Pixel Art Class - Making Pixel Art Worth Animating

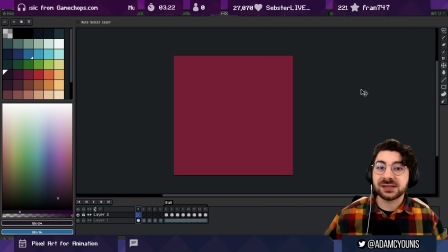8:00 What makes something feel smoother or be easier to read in motion and to do that we kind of have to go right back to fundamentals so if you haven't seen any of my videos before this is a good one for you to jump in on so let's look at a blank canvas here
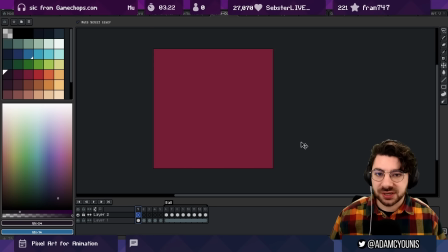8:14 okay we've just got one color across the whole canvas there's no information here we can introduce another color here in a way that contains no information value okay and that's by adding noise okay here we have two colors there's a lot going on.
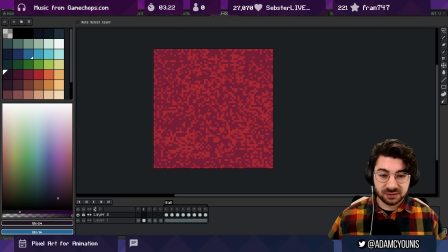8:30 Lots and lots of edges, lots and lots of shapes, but at the same time, kind of nothing because our brains can't really pick out anything of interest that's different from anything else. The amount of contrast across the image is kind of uniform.
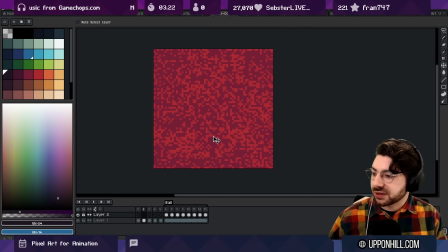8:46 I want to start introducing some terms here. The first one being noise. So multiple colors doesn't necessarily mean more information. more detail doesn't necessarily mean more information because we can show you an image
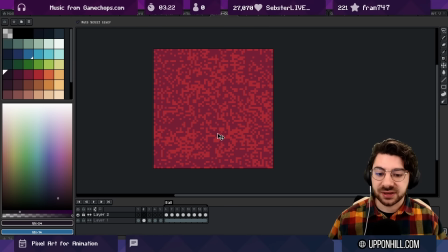9:02 that's got lots of detail and literally nothing interesting to look at now immediately looking at this image it tells a completely different story we have the same amount of pixels on screen the colors are distributed the same amount right we have 50 of the lighter color 50 of
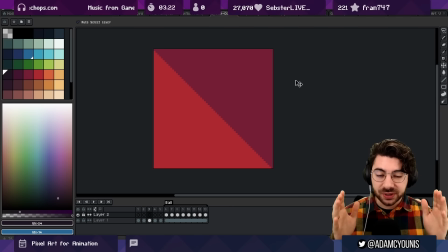9:19 the darker color but our eyes when we look at it see something very clear we see two shapes separated by a diagonal line of contrast, right? This is a signal. It's consistent. It's obvious. It feels like a rule and we can track it very, very easily.
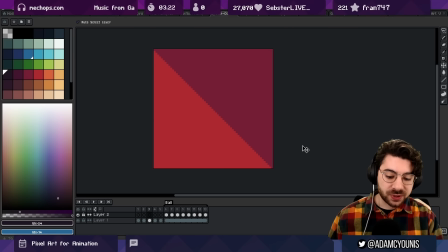9:38 So there's a difference here between noise and signal. Any details that you create in an image, right? Pixel art aside, any detail must be created using contrast, right?
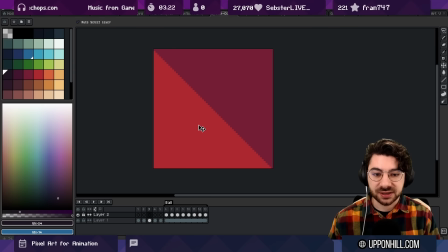9:53 You must have a difference between colors across pixels, across the space, to have something that's not nothing, right? To be able to perceive something. So here, right, we see a circle because there's a line here separating these two colors,
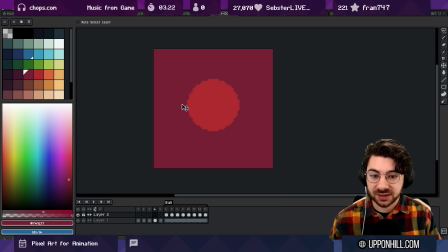10:11 this point of contrast where there's a difference between this side and this side that we actually perceive as an image. and there's a whole field of kind of like psychology dedicated to thinking about how our brains perceive
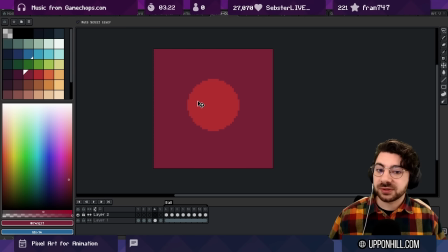10:25 details and how we see shapes and images they're called gestalt principles and you can look them up i'm not going to go into them into too much detail but they're very very insightful and they'll kind of like teach you things that you didn't know that you knew about how you think about shapes
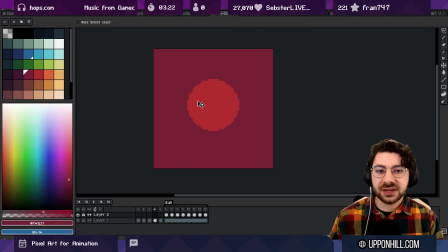10:40 so nothing can be created without contrast now when talking about pixel art specifically what's important to note is that details don't necessarily equal closed shapes okay you know we could easily draw an eye that
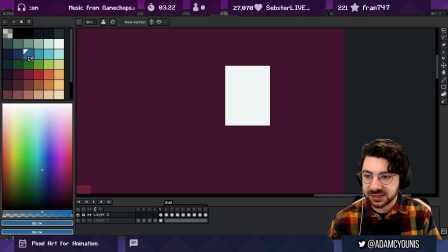10:57 looks like this and we can easily put you know an iris in there and we can put a
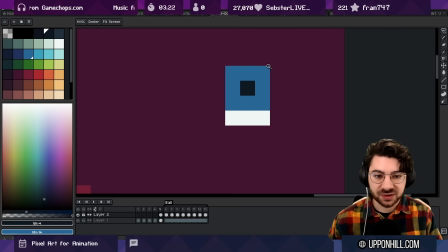11:03 pupil inside of that and say that's an eye because of the shape that it is but detail can be
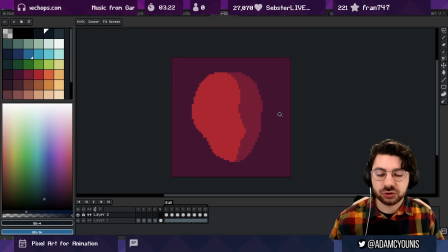11:08 any kind of structure that's consistent that we can identify as something. So this nose here in this head, I mean, like, why do we see a head, right? It's such a vague shape, but we know enough about what people look like.
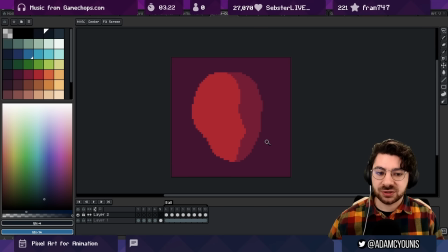11:24 We know we've seen this three quarter perspective so many times that we can identify something here that even with just a subtle variation, you know, in the shape creates something that we think of as being detailed. and when it
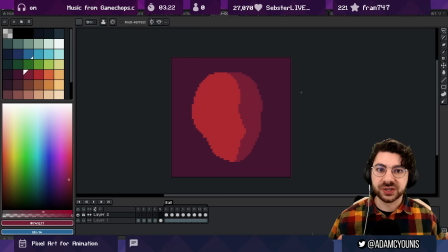11:39 comes to motion this is really really critical so to cover everything so far all images are made of pixels any differences in color at all hue saturation brightness across the space creates contrast and when that contrast has
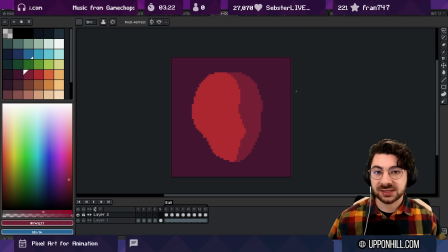11:55 order we call that signal when the contrast is chaotic we call it noise and so any pixel art that you create wherever you're trying to create meaning you are
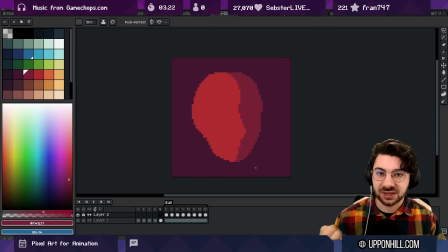12:06 interacting and interfacing with that sort of dichotomy of noise versus signal so what are we seeing here we're seeing a ball bouncing right presumably it's not a ball bouncing it's just a bunch of frames that are slightly different from each other but the difference between a bunch of frames that are slightly different
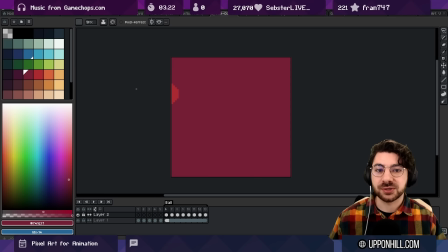12:24 from each other and a ball bouncing that perception is consistency right that the differences between the frames are different in such a way that we can track an object moving along right we can actually follow a detail from frame
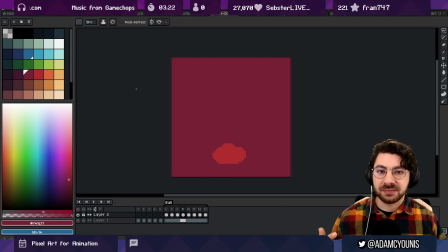12:39 to frame in a way that allows us to imagine it moving so we could you know just as easily take the noise and animate the noise around and say well is this moving well there's animation there's motion happening something's happening but it's basically uniform change over the entire thing there's no details
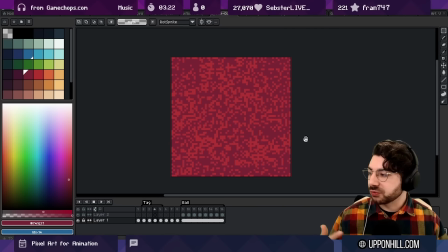12:59 that we can see moving and so we don't really perceive this as anything the difference between that and this is that we can actually track an object moving here and there's some consistency in how that object is presented over time
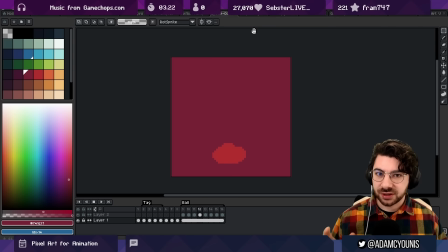13:13 when it comes to physical objects like a bouncing ball one other thing that's really important to think about here is the fact that our brains actually are extremely good at prediction and modeling things like physics.
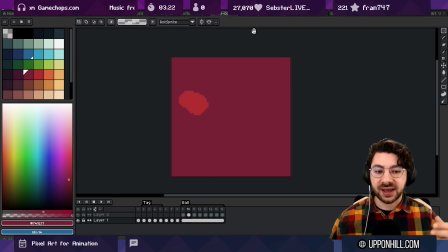13:25 So when it comes to like bouncing balls, our brains already have an idea about where the ball is going to be, right? When you see this go here, the next thing you expect to happen is for it to be here. And after that, you expect it to be here.
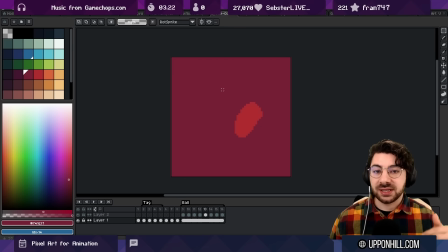13:40 So the ball moving in a way that actually meets your expectations based on the first few frames is really, really critical when it comes to perceiving that motion as smooth and fluid. Now, there's kind of a paradox here if you think about it.
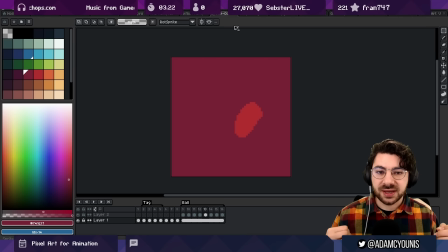13:55 On one hand, we are talking about there being consistency to make something feel like motion. Something has to be consistent. But at the same time, in order to make it move, we have to change it. And if you change it too much, it's hard to read. And if you don't change it at all, you're not animating at all.
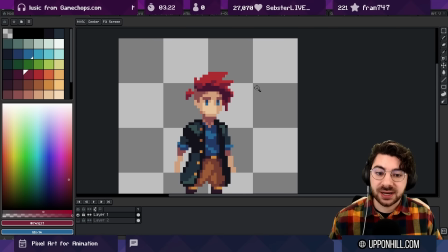14:12 That's the challenge of animation. Now, when it comes to animation for pixel art, this is a particular challenge. because some details, pixel details, can't really be changed without having them look like something else.
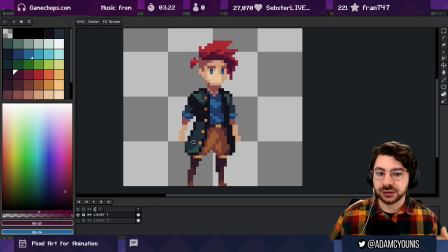14:25 Large shapes are easy to be redrawn frame by frame without losing their kind of signal, but small shapes, pixel shapes,
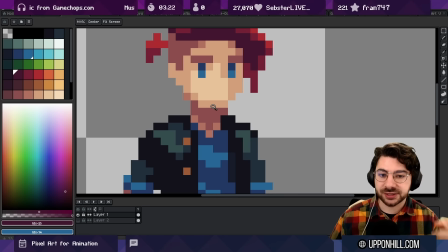14:34 can't be redrawn unless you basically redraw it exactly the same. And so at that point you might as well start copying and pasting. You might as well start moving things around.
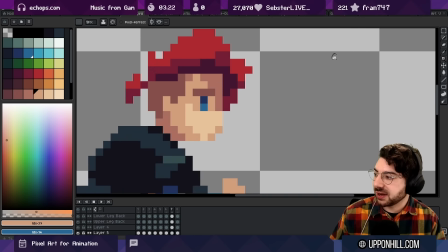14:46 So you know on this animation as the eyes moving around you can see it's not really rotating you
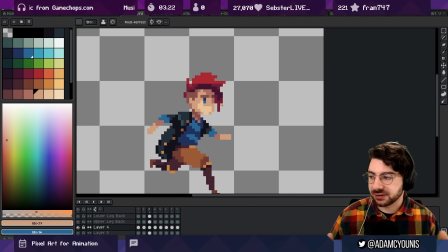14:51 can see that some details can't be rotated they can't really be changed.
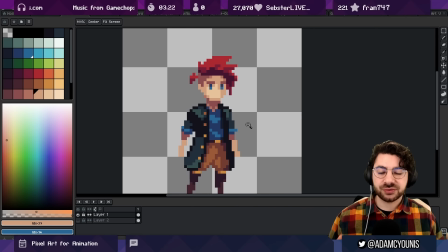14:57 So to deal with this pixel art animation really falls into one of two categories. One is simplify the presentation.